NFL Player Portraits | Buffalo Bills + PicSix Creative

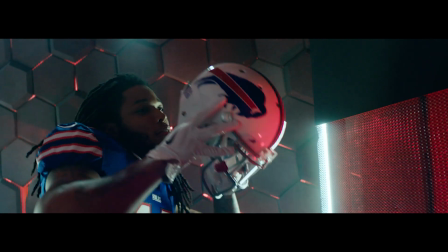[4:08]
We had four Kinos underneath those side walls that you see with that mesh there and those were on the ground pointing up and they're gelled red and that
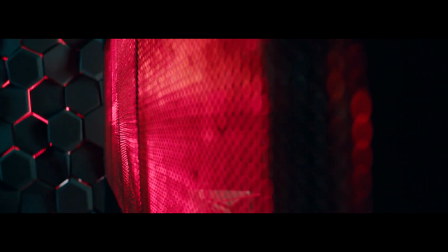[4:16]
really helped the look of complementing the red hexagons and also it was really cool when we brought the players up to it it was acting
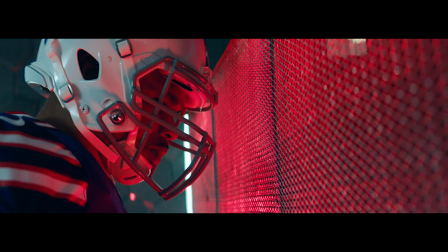[4:24]
as a key, as just a big red fill on their eyes, and we use that quite a bit if you'll see some of that in the footage.
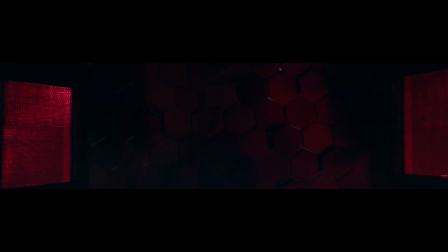[4:30]
Just like the Kino Flows, we have these tube lights in the back wall, and so those are acting as practical lights, but they're also acting as a key at times.
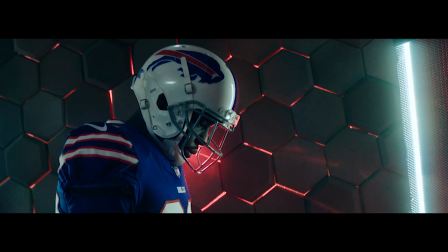[4:37]
They're back there, so when we pushed our player all the way to the back, we lost a lot of our key light, and those kind of, you know, acted as our new key.
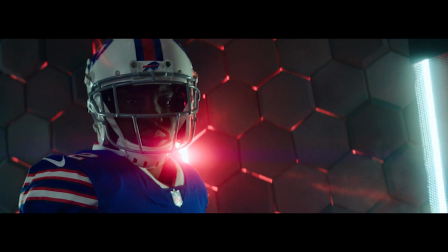[4:44]
And that was really helpful for us and our photographer because it was really dark back there. We also have some 1x2s on the side, and those are helping light our hexagon wall,
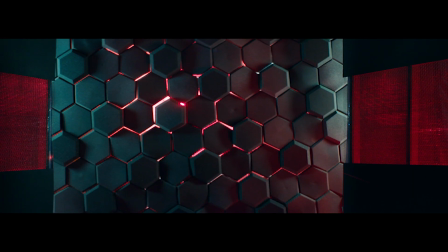[4:52]
and it's creating some depth and dimension to the wall and it's giving it a really cool look they don't hit the players at all they're just lighting the wall and they really did a lot for us we
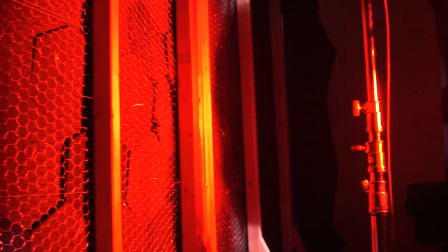[5:02]
also have an m18 in the very far back and that's gelled red and that's what you see those light streaks come through the hexagon for we have that on
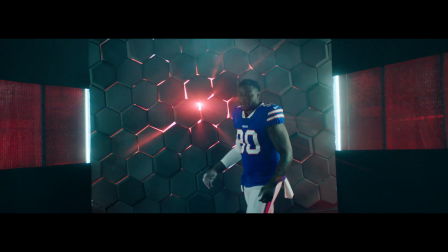[5:08]
pretty much a full flood and that's just popping through and it makes that wall look even cooler than it was just without it it
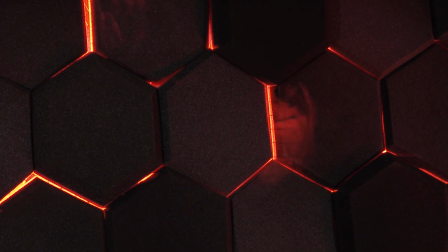[5:14]
would kind of look cool but with it it looks extra special one thing that was beautiful about it was that we got these awesome flares that
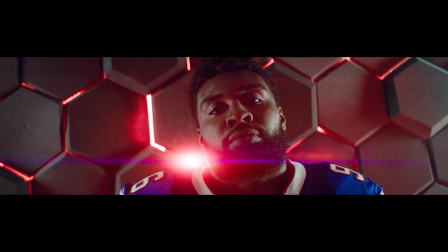[5:21]
would pop through the hexagons because that light was so harsh shooting through and we used them quite a bit and we would move the hexagons a little
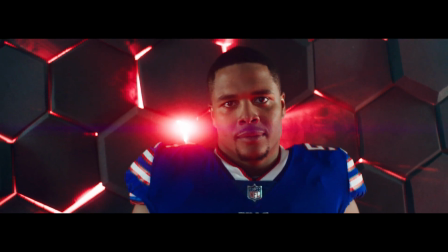[5:27]
and get that light to just shine through just enough to where it would create an awesome look.
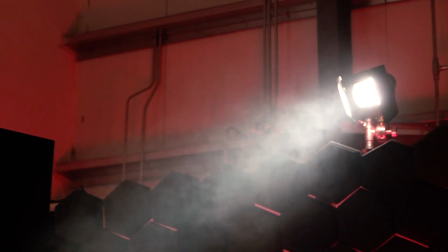[5:31]
We also have a Joker 800 at the very top of our set and what that was doing was giving a nice silhouette to our player, it was giving them a nice edge.
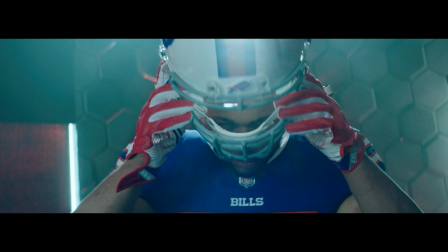[5:38]
It also kind of helped their form, it accentuated their muscles a little bit more and when we wanted to kill our keys it just gave it a really cool look.
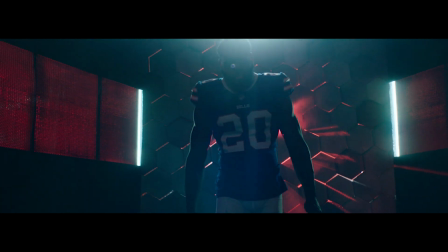[5:45]
And if you watch some of the scenes where we hit the chalk dust, that's a big reason why you can see that.
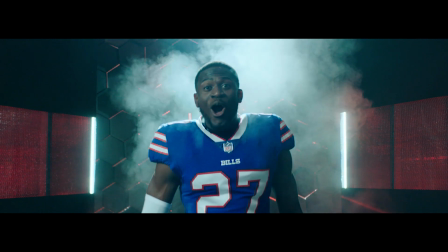[5:50]
It's just because they're heavily backlit and it's helping the haze out and everything. It's just giving the whole set better dimension.
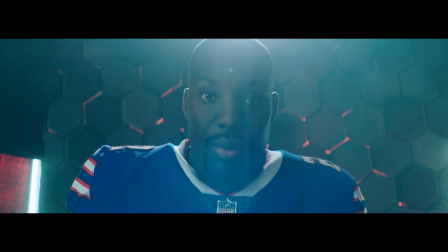[5:56]
Our backlight was also giving us a lot of good flares. You'll see we used those quite a bit. We would look all the way to the very top of the set.
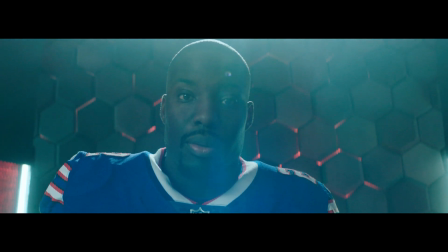[6:02]
And that's how we got some really cool flares over these anamorphic lenses, which really helped achieve our look. So that is how we did NFL video portrait setup.
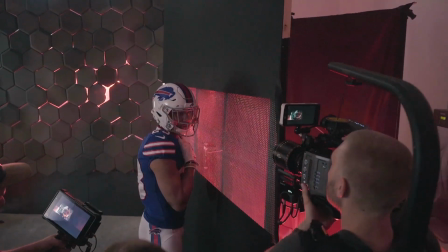[6:10]
This was pretty crazy. It was a lot of fun. A lot of the players seemed to like it too. and I think we got a lot of really good footage out of it and a big reason why we did was because of those Atlas lenses.
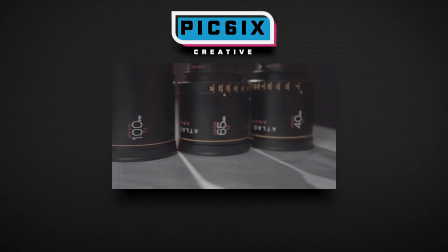[6:19]
If you want to hop on over and check out that review we talk a lot more about them and what makes them so special in the world of anamorphics.
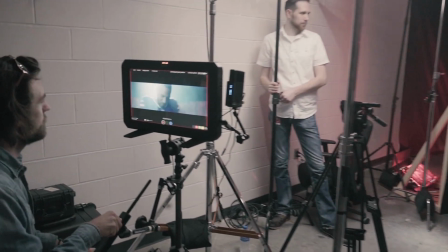[6:26]
Let us know what you think and if you have any questions feel free to comment and we'll get back to you. We want to share information and we want to see what you guys are doing too so see you soon.